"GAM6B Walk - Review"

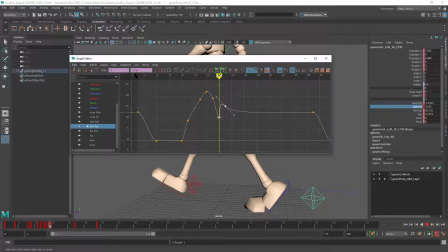Let's see, from there to there, it's invisible. I mean, there it is. There's a little dip right there. I can see it when I scrub back. So potentially I wouldn't want to do just that one, but the rest of them would be fine. And I could handle it with stretch.
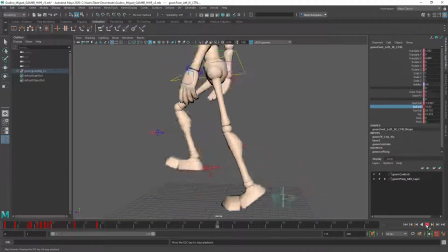But now if we watch the knee, it's a lot smoother and less jittery in that area.
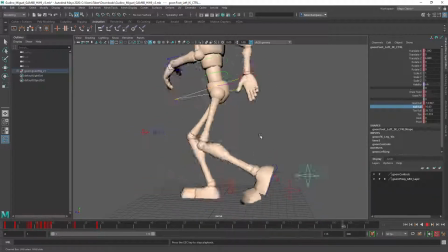Oh yeah, that was bothering me so bad. So that's the polish phase of this, where we've got everything blocked in, we like the gross motion,
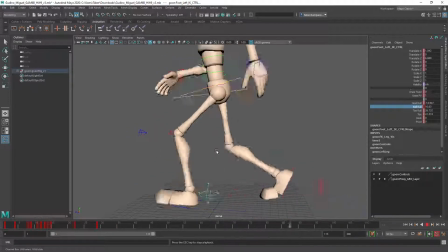and now we're just handling things like little errors that are visually making it less pleasant to watch.
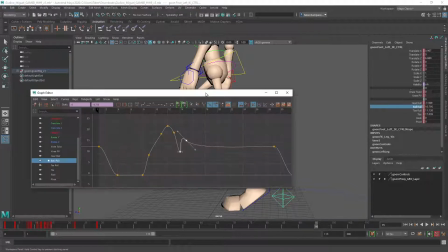And this might be good to go, or we might solve this little problem by getting rid of this one and seeing if it makes a difference.
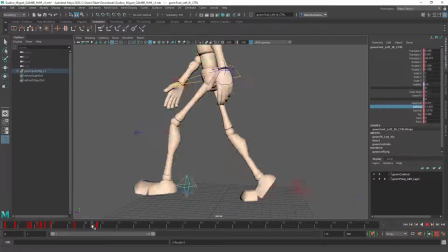And then scrub back and see, like, okay, so it should be right here.
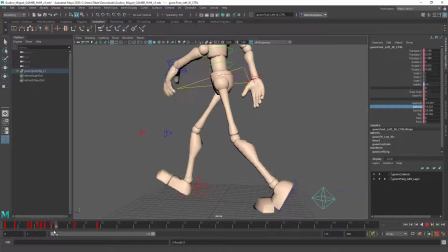It does actually, it makes a pretty big difference on that knee. It looks very unsteady without that keyframe.
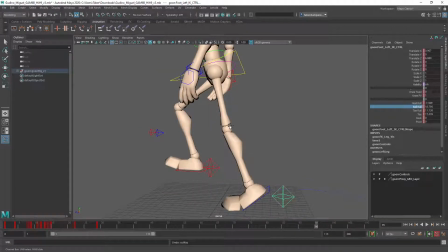When it plays back, it's basically invisible, but I think I'd prefer to keep it because the heel didn't look bad at all.
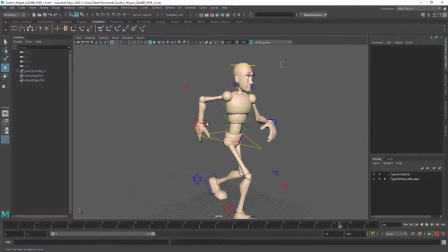Okay. So now up in the arms, we can do a similar kind of thing. With these, it's probably not necessary to put in so many extra keyframes like I just did.
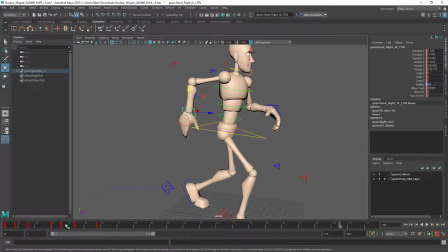It's more like just handling the graph editor and the overall position. So let's see, in the front, I like that position. That's great for a contact. Here, looks reasonable enough.
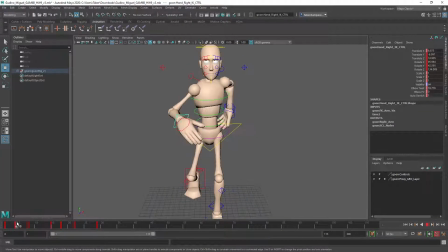I might push it across the body a little bit more, like this way. Let's see. Then we come down. I think you've traveled a bit too far by this point,
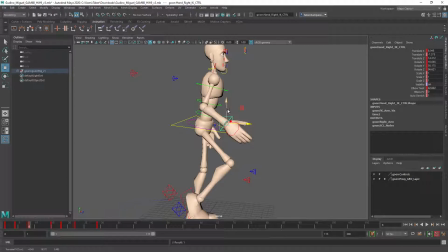that we need to hang out forward a little bit longer so it has time to reverse back. I'm not sure if we've got a missing pose here in the middle.
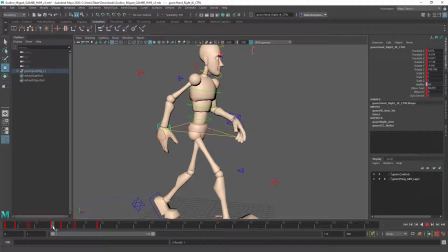And then back pose, this is the other contact. That looks fine.
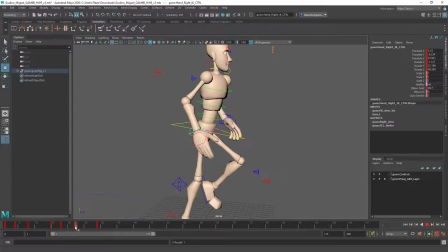That looks okay. And then we start traveling forward. So let me look at that first part again. So this, we're reversing, and then as we're traveling back, we want to get a straight arm. I think it's right around here in the middle. We're missing a pose. Yeah, on 12.
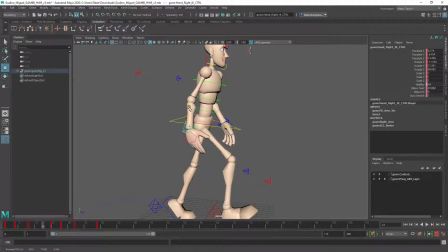So on 12, I want to get this to come a little bit further down. Really, it's the forward travel that needs to straighten the arm, though. Okay, then this one comes up.
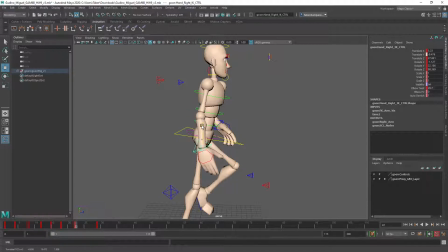Okay, so on this one, traveling forward, we should have a straighter arm, which is delayed back just a little bit, kind of like this. And the wrist is aiming the wrong way. It should aim that way because it's going forward now.
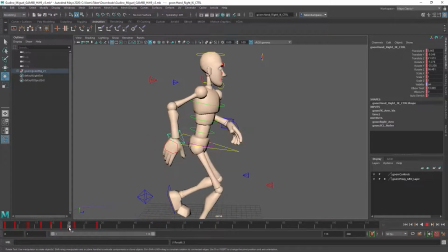Okay, so backward, it's trailing. Forward, I think maybe you're hitching it too high up in the back here too. So we were just traveling from down to up. Then this one, I think that's a bit too high. Let's bring that down to about here.
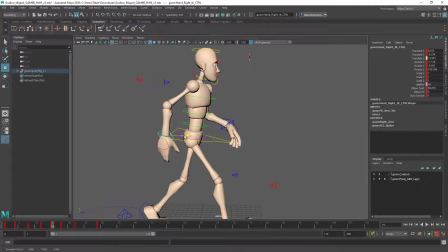And this one will delay a little bit further forward and down so that we can still do the same motion. From down to up. Ooh, I really reduced it a lot.
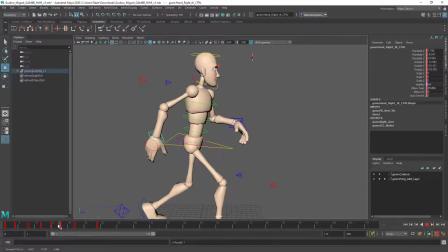Go a little higher. Yeah, I think it has to do with the reference I was working with was an angry walk, quote unquote.
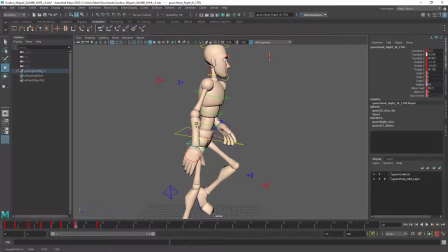Oh, So that's going to change everything. without, yeah, exaggerating like the leading with his hands. Mm-hmm. So then coming forward to here, we're basically resolving exactly the way that we should, and it's going to travel up and down again. So now I've just got it opening out a bit more than I did.
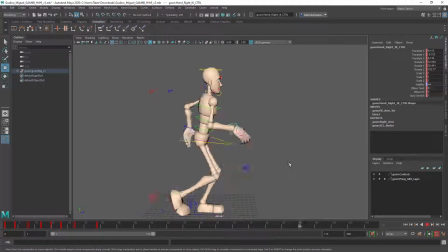Yeah, that makes him look a lot more neutral already. Yeah.